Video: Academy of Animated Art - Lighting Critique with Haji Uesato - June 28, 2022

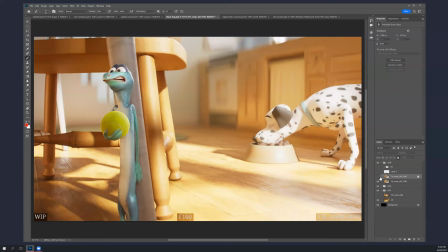1443s
Okay, as far as the lizard goes, um i well
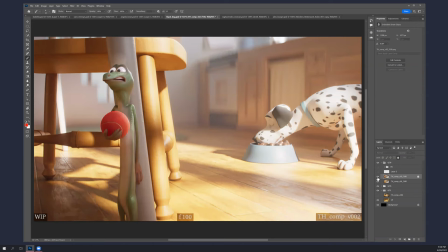1453s
i mean he was uh carl shoot um yeah i mean i i see why you were making them blue or um i i think if you're
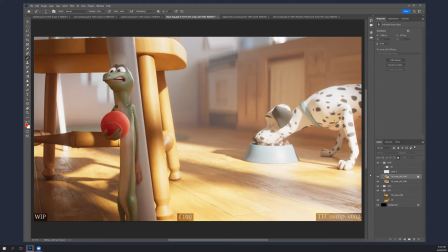1467s
gonna go green you can go you know more lime green than this this is kind of in between and i mean it is a cartoon lizard after all so like having it lighter and more spec uh saturated i don't think would be a bad thing um
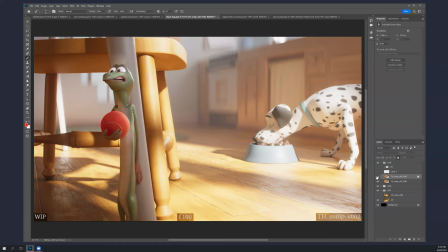1483s
as far as the ball goes uh i think either it needs to be a red rubber ball without a seam on it or a yellow tennis ball with a seam on it i think it'll work either way and it's really up to you but right now it just seems weird that it's a red tennis
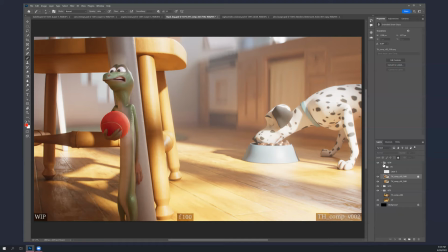1500s
ball um and as far as the the gobo thing goes i i i barely feel it i mean i i can tell that there's a little bit of of shaping on him but i think you can go a lot further with that like i still feel a
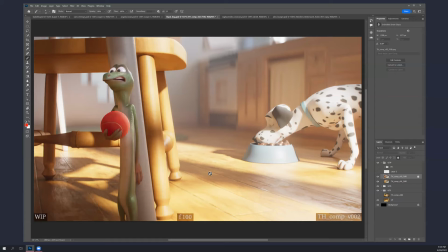1515s
fill light on him um and i i would try to almost get rid of that fill and really shoot a strong gobo on onto him and this whole area and even the ground here something for him to travel through at the beginning of this shot
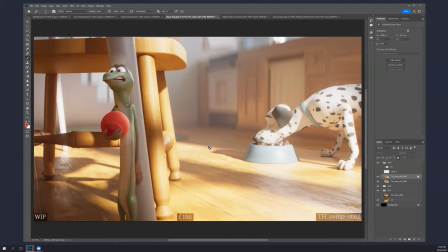1533s
so he looks like he's really creeping up on this um and then um have the key be pretty strong through there like you know it's it's not that he's entirely in a dark area it's that um
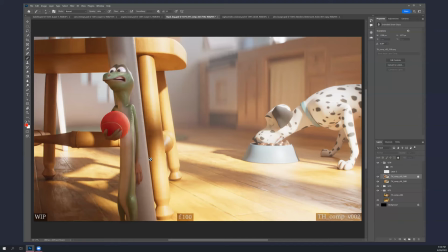1552s
the gobo parts let's say it's you know gobo caused by a house plant or something has is you know it's casting shadow but there are gaps in it where the the full strength of the sunlight coming in the windows is
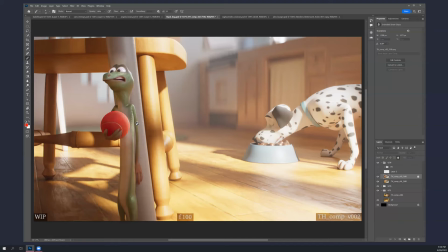1566s
coming through and hitting him you know where you want him to be hit which is kind of the face and somewhere around the ball I think
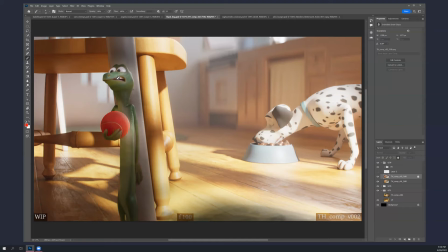1574s
so I mean I did something more like this this is a little bit cleaner than last time but and I also um just made him a lot more saturated green I don't know if you want to do that that's a totally up to you but I mean it got a little nasty down here because I didn't fix it completely but
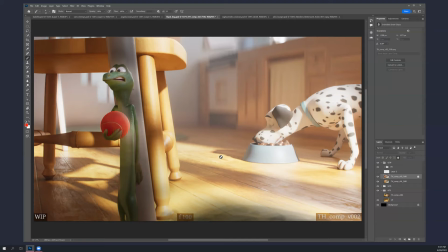1594s
but I mean I think you can make this color this kind of color work because it's it's different enough from any of the yellows and oranges that you know they don't they don't get confused at all
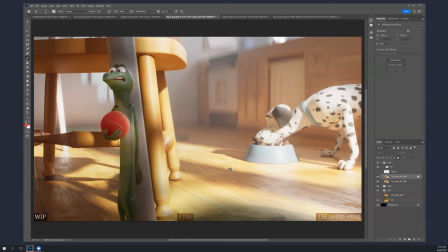1609s
okay um but yeah uh mostly the fogginess and try to cure that a little bit and I I look forward to seeing the other frames, or if you can render the whole thing out, that'd be great.
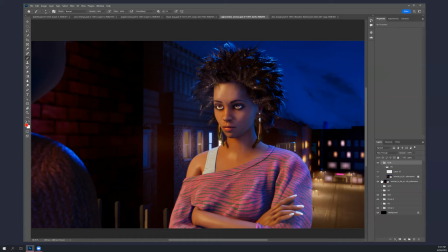1624s
So Raghavendra, this is this week, I think. No, this is last week. And then you change it a little bit. No, this is spring, sorry.
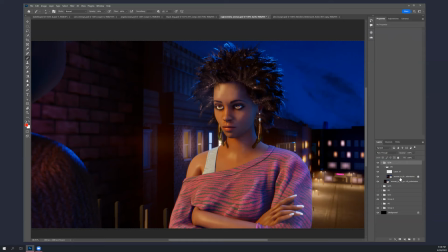I feel like I'm missing something here.
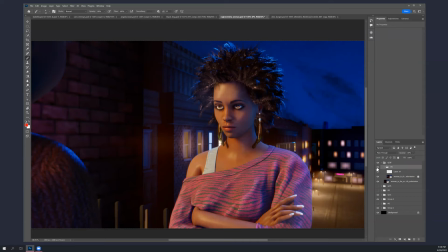1653s
No, I guess that's it. Okay. Yeah, I mean, I think you took a stab at the notes. I think you could go further with most of them. I mean, she still feels a little bright to me. I see that you brought her down a little bit.
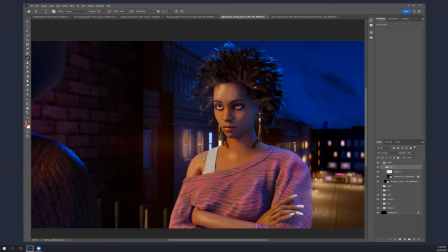1670s
But she, like, this color doesn't feel natural.